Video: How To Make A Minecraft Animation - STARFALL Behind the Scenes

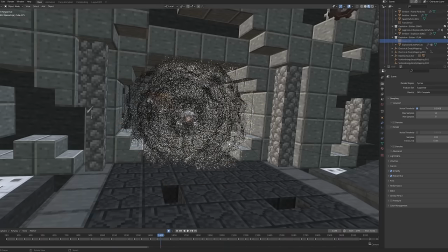1491s
The first was a flak explosion effect that Thomas had made, there was an Aggressium song that I liked that I used the energy from that David made, and I had two other systems of embers and smoke particles.
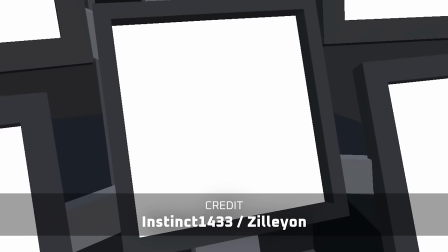1503s
The environment has a lot of additional spaceship junk that I added, all of which were created by the builders.
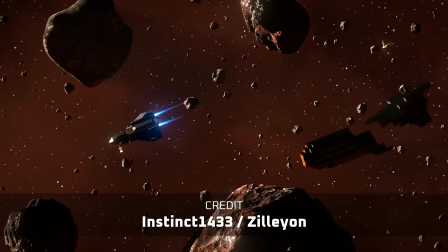1508s
The scene was animated by instinct with a bit of additional animation by zillion who both absolutely nailed it the faces were done by zillion with some
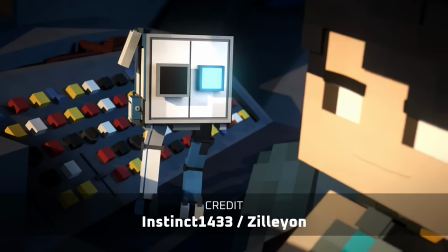1516s
polish on my end and this was the first time that i've done lip sync in an animation and honestly i found it really satisfying i'd parent a
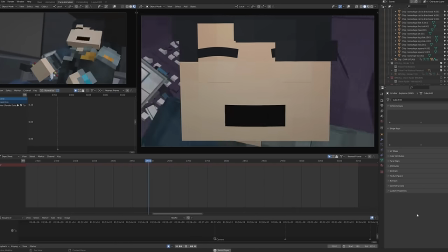1524s
camera to the character's face and animate by making the sounds and poses with my face and
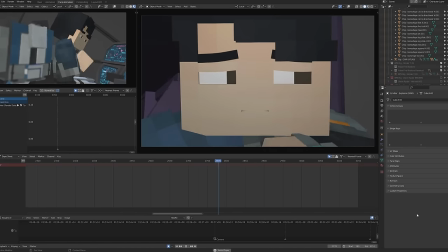1529s
honestly it probably annoyed a lot of people in voice lounges,
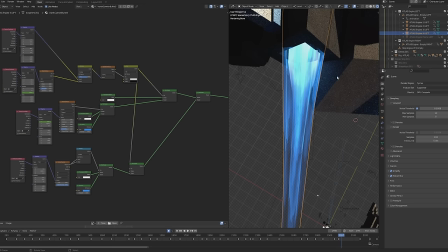1537s
but it was really helpful. The atlas engine effects were a mixture of a previous asset that I made from worlds apart,
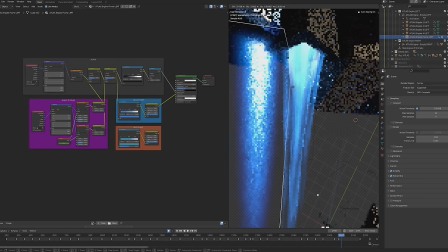1544s
and I turned it blue, and then I used a principled volume shader that was in a cube, which had some noise textures that simulated flames.
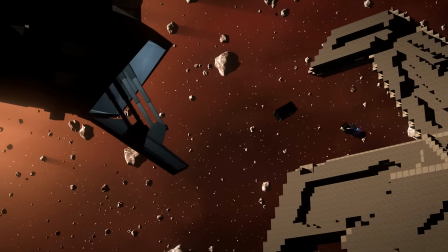1551s
The same effect was used for the strider ship and chip's jetpack boosters, and honestly every single engine in the whole thing.
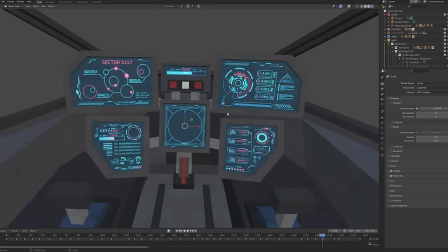1558s
The atlas screens were created thanks to a pack that David sent me with a bunch of different UI elements, and if you look closely at the screens there are a few easter eggs. The projectile from the Strider ship was again a mixture of Varynx canon from Worlds Apart and an Aggressium song from Songs of War.
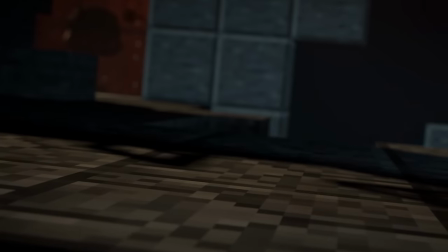1574s
The purpose of this scene was to establish where Owen is at in his life.
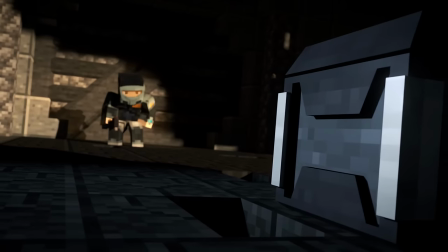1578s
He's searching through old derelict ships for supplies to either sell or repurpose,
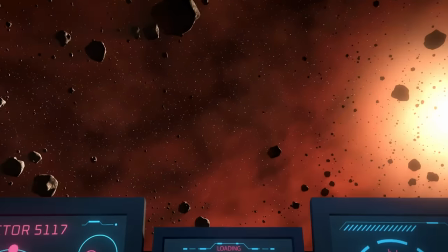1584s
but he's also being pursued by someone who he thinks is after his loot, but we later find out is a strider hired by Garn to hunt him down.
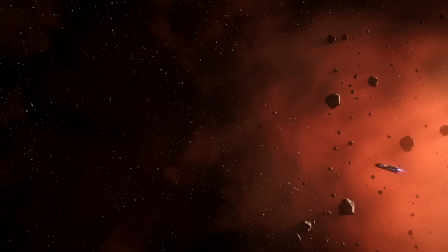1592s
It also doubles as Owen taking huge risks just to find a suitable replacement for Chip's missing ear.
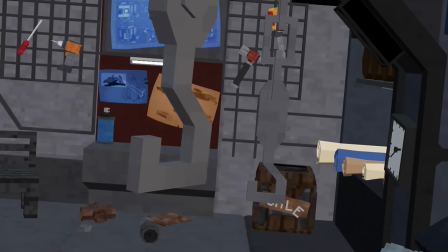1600s
The next scene showed the result of Owen's adventure.
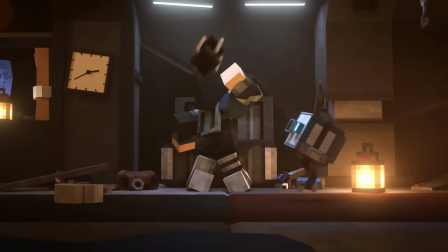1603s
It was important to establish the bond that Owen and Chip have here, whilst also showing how difficult things are currently for Owen.
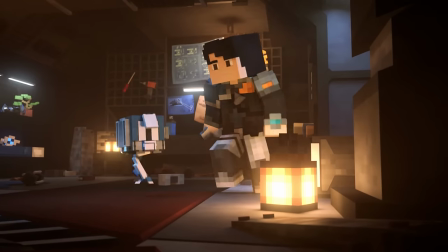1611s
The scene was one of the few that used real volumetrics. The entire room was inside a volumetric cube, so some of the light sources created actual volume.
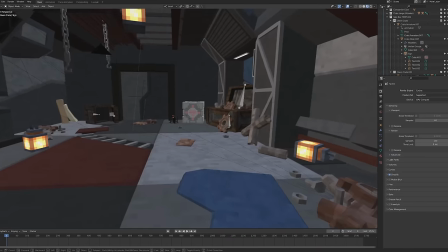1619s
It's one of my favourite scenes lighting wise. I tried to give the room a lot of personality and character,
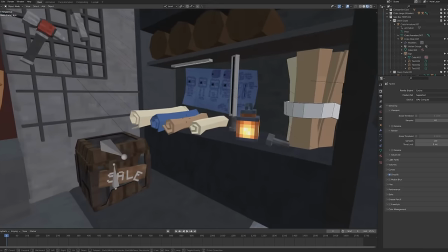1625s
putting up blueprints of Chip's concept art on the wall to show that it was Owen that actually built Chip, along with his own weapons.
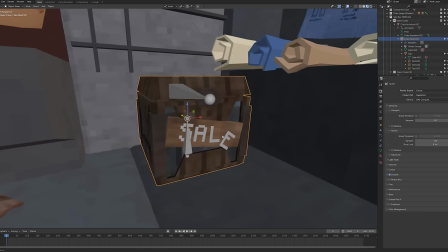1632s
Owen's sail chest was one that Thomas had originally made, and I retexted it and put some broken text on the front.
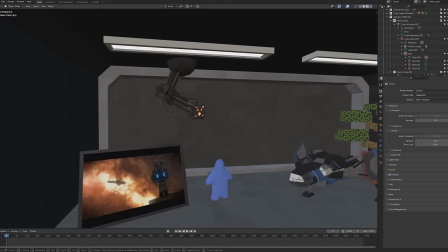1638s
There are a few easter eggs too, like the companion cube, some worlds apart models, an old render from an early sci-fi story concept called Derelict.
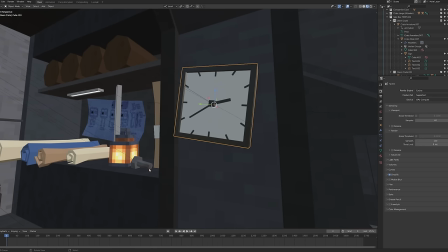1647s
Both clocks were also set to 239.
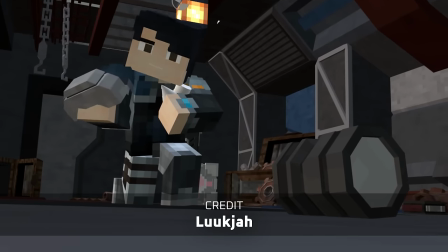1650s
I modelled a bunch of tools and scraps to litter around the place to show that he had a messy working environment, and a lot of his loot was honestly pretty useless.
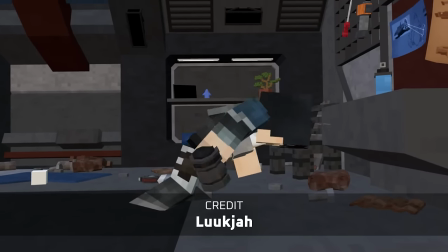1659s
Finn also modelled a lot of custom items for the room as well. We then travelled to the Arcturans' spaceport.
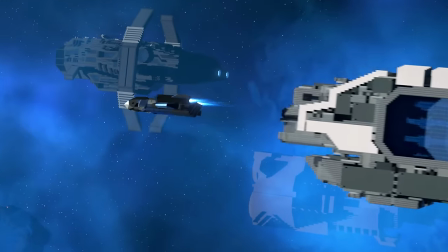1664s
I was able to fill the scene with the amazing ship builds that the team had put together, along with some smaller ones from a collection that Scalord actually allowed me to use.
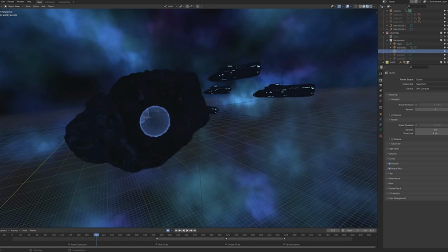1672s
I used two sun lamps to light the scene,
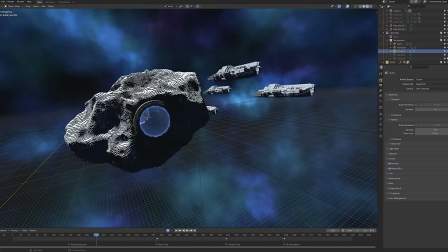1675s
one key orange light and a sort of blue fill light in the opposite direction to add some shape to the subject, which was being cast by the environment.
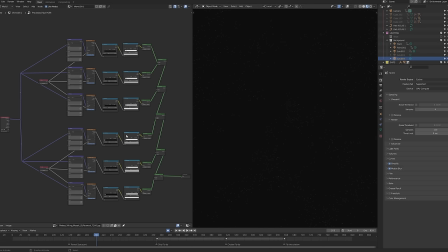1683s
The space backgrounds throughout Starfall were made using a combination of multiple voronoi textures
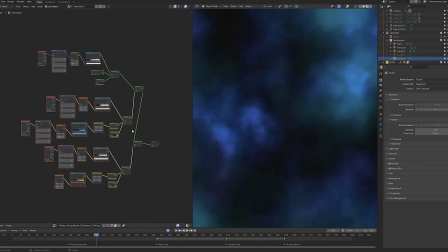1688s
to create the stars and multiple noise textures at different intensities to create the space clouds.
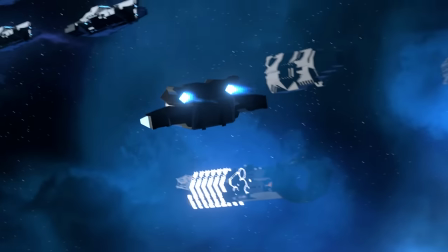1694s
The asteroid was made by making a low poly asteroid and using the remesh modifier to turn it into blocks.
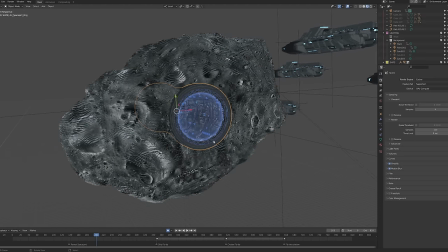1702s
To get the spaceport to actually fit inside the asteroid I took a cylinder and used the
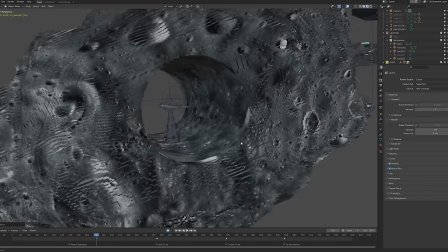1706s
booleum modifier to poke a hole through the asteroid and then the spaceport fit into it nicely.
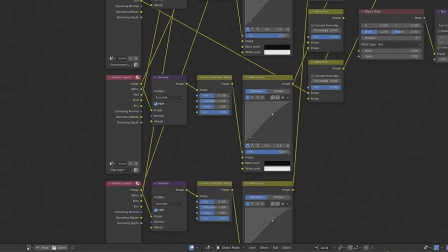1712s
This was also one of the scenes I used render layers for as I wanted certain things to be lit with different lights and different colours.
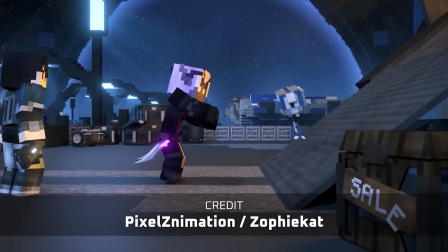1719s
The spaceport scene was animated by Pixel and Chip's animation was done by ZofiCat.
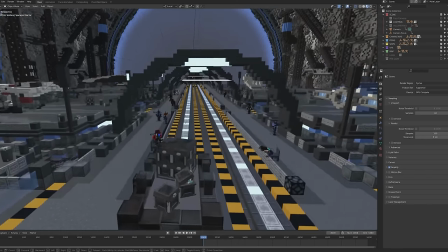1724s
This one had a lot of background activities going on with lots of different characters, things like the crane moving and people being questioned at the barriers.
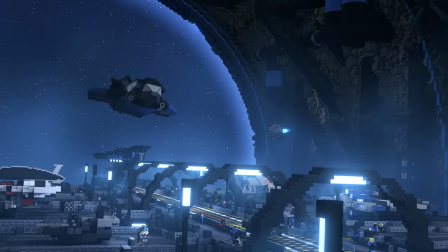1732s
The other ships in the scene were also mostly references to other media. There were a few cameos too, like Mass Effect, Derp and Worlds Apart.